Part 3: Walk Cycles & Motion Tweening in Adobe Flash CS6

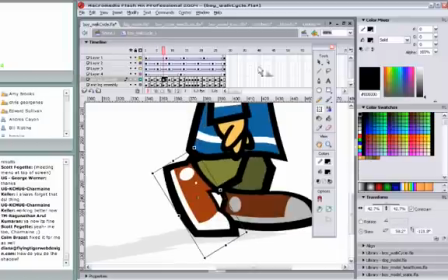[8:14]
But what I like to do when I have to do something like that to keep the new symbol the same as the old, I'm going to just swap this back to the original foot.
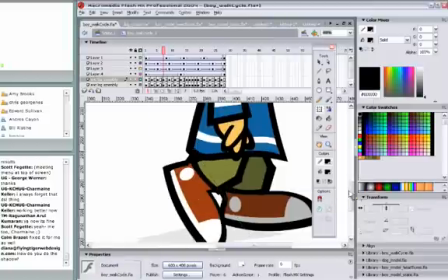[8:26]
That was the original foot when I was animating, and it didn't look like he had enough weight.
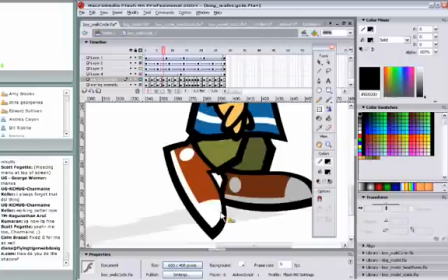[8:34]
It just didn't work for me visually when his foot got to that position. Call me a stickler. So what I did was select it, right click over it.
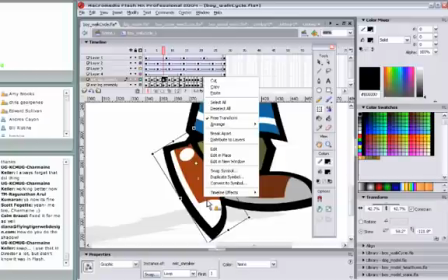[8:45]
If you're in Windows, it was a command click in Mac, and I'll say duplicate symbol.
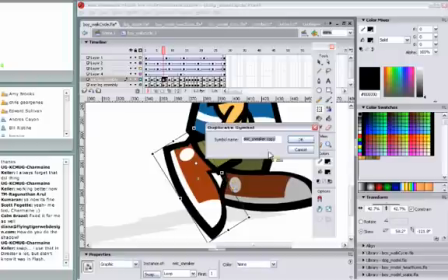[8:52]
I'll go into it. Now this is a new symbol here.
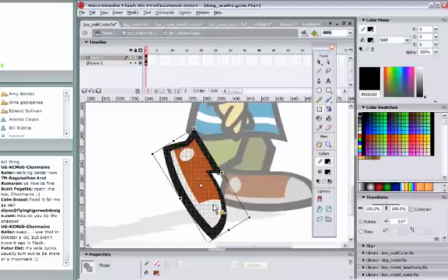[8:56]
That's the reason why I'll also choose frame by frame sometimes, because if I know I'm going to be, if I want to have two or three or more different symbols on the same layer, I'll just do frame by frame. And here's where I'll just kind of chop this off by selecting it.
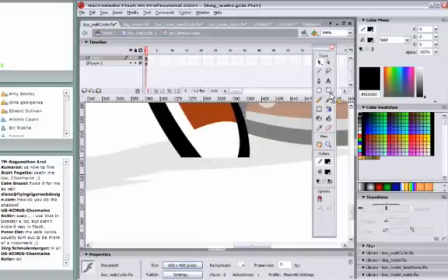[9:15]
Just want to flatten that to make it look like the foot bent under his own weight. Grab the rectangle tool and some black. And again, this is all basic shapes.
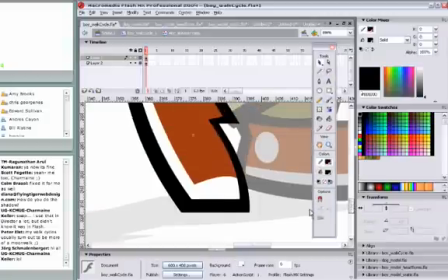[9:27]
I have not picked up my stylus at all. And maybe even, you know, push and pull and tweak some of this stuff around. Whatever. It's your call. And let me zoom back out.
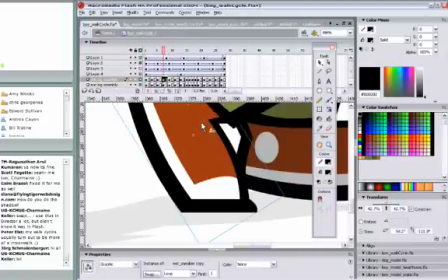[9:42]
And you can see it looks like it just gives him more fluidity.
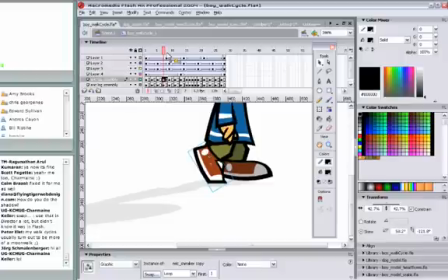[9:46]
Makes him look less like a tweened Flash animation. Looks a little bit more, even, you know, a little bit more broadcast ready type of thing as opposed to web ready.
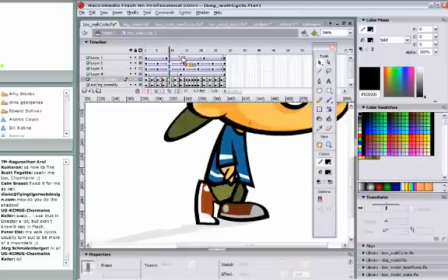[9:58]
But yet again, this is totally acceptable for the web because, like I said, the file sizes are just so tiny. Speaking of walk cycles, the best way to do it is to animate your walk cycles in a symbol,
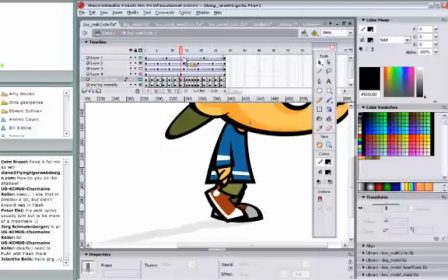[10:16]
into its own symbol, whether it be a movie clip or a graphic symbol. I get a lot of questions on how do you make them walk across the screen, because a lot of people will start off doing them on the main timeline, and then they can't figure out how to move all those keyframes and reposition the character each way to make them go from point A
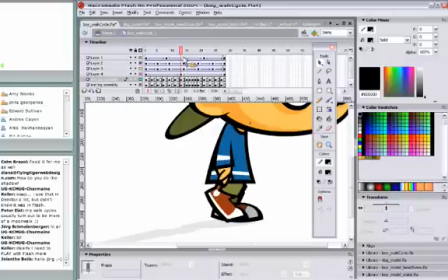[10:33]
to point B. The easiest method is to just place it in a movie clip or, like I said, a graphic symbol with just the amount of frames you need. In fact, why don't I just show you? Here's his walk. Let me zoom back out.
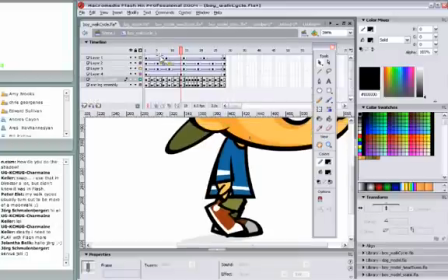[10:47]
And then you take an instance of that symbol,
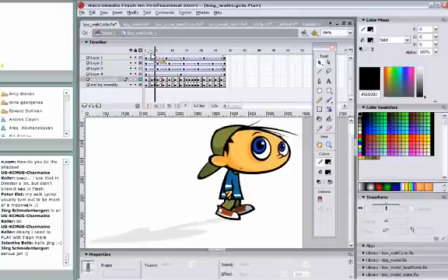[10:51]
and you drag an instance to the main stage, and then you tween that symbol across the stage from point A to point B. So we're actually already in a symbol. You can see up here, we're in a movie clip. I'm going to go back to scene one.
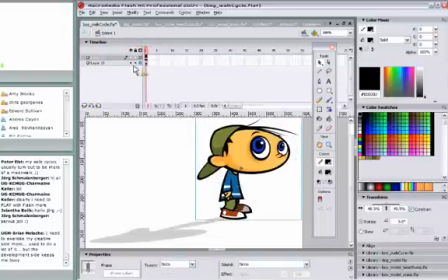[11:06]
I actually have a, let me actually just play this. I'm going to test this movie for you. Hopefully it won't be too jerky.
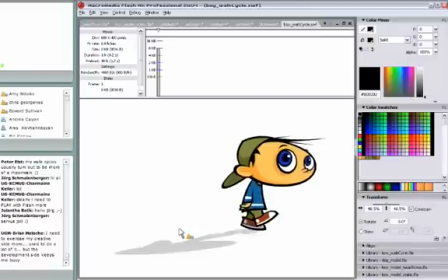[11:17]
That shadow of him is really just another instance of him, of his walk cycle, skewed with the free transform tool and given a tint of just gray, 100% tint. So I'm reused, that shadow is just reusing him. There's no new assets.
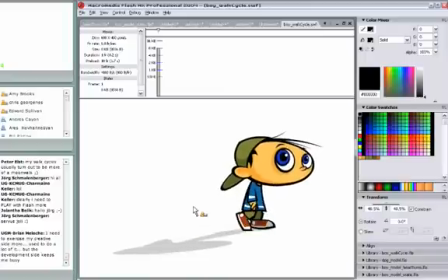[11:36]
But what I want to do, I'm going to just shut it off for a second.
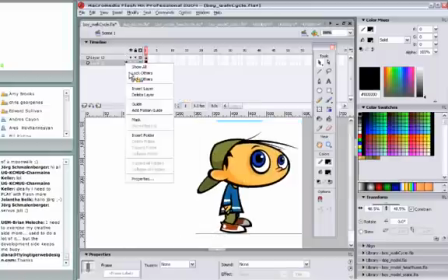[11:43]
Let's make him a lot smaller.
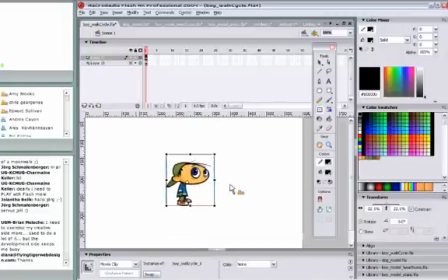[11:49]
I'm going to move him off the side here. Let's make him just walk from left to right. I'm going to create a keyframe. Let's say at 50. Doesn't matter for now.
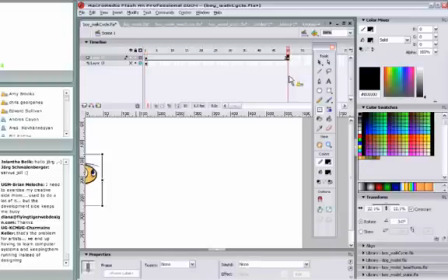[12:02]
We can always edit that keyframe position later. While I have that keyframe selected, I'm just going to pull him with the arrow key. If you hold down shift and use the arrow key, it jumps, I think it's 10 pixels at a time instead of one. So it's kind of, if you hold it down, it's just it's a lot faster. Okay, I got him basically off the stage.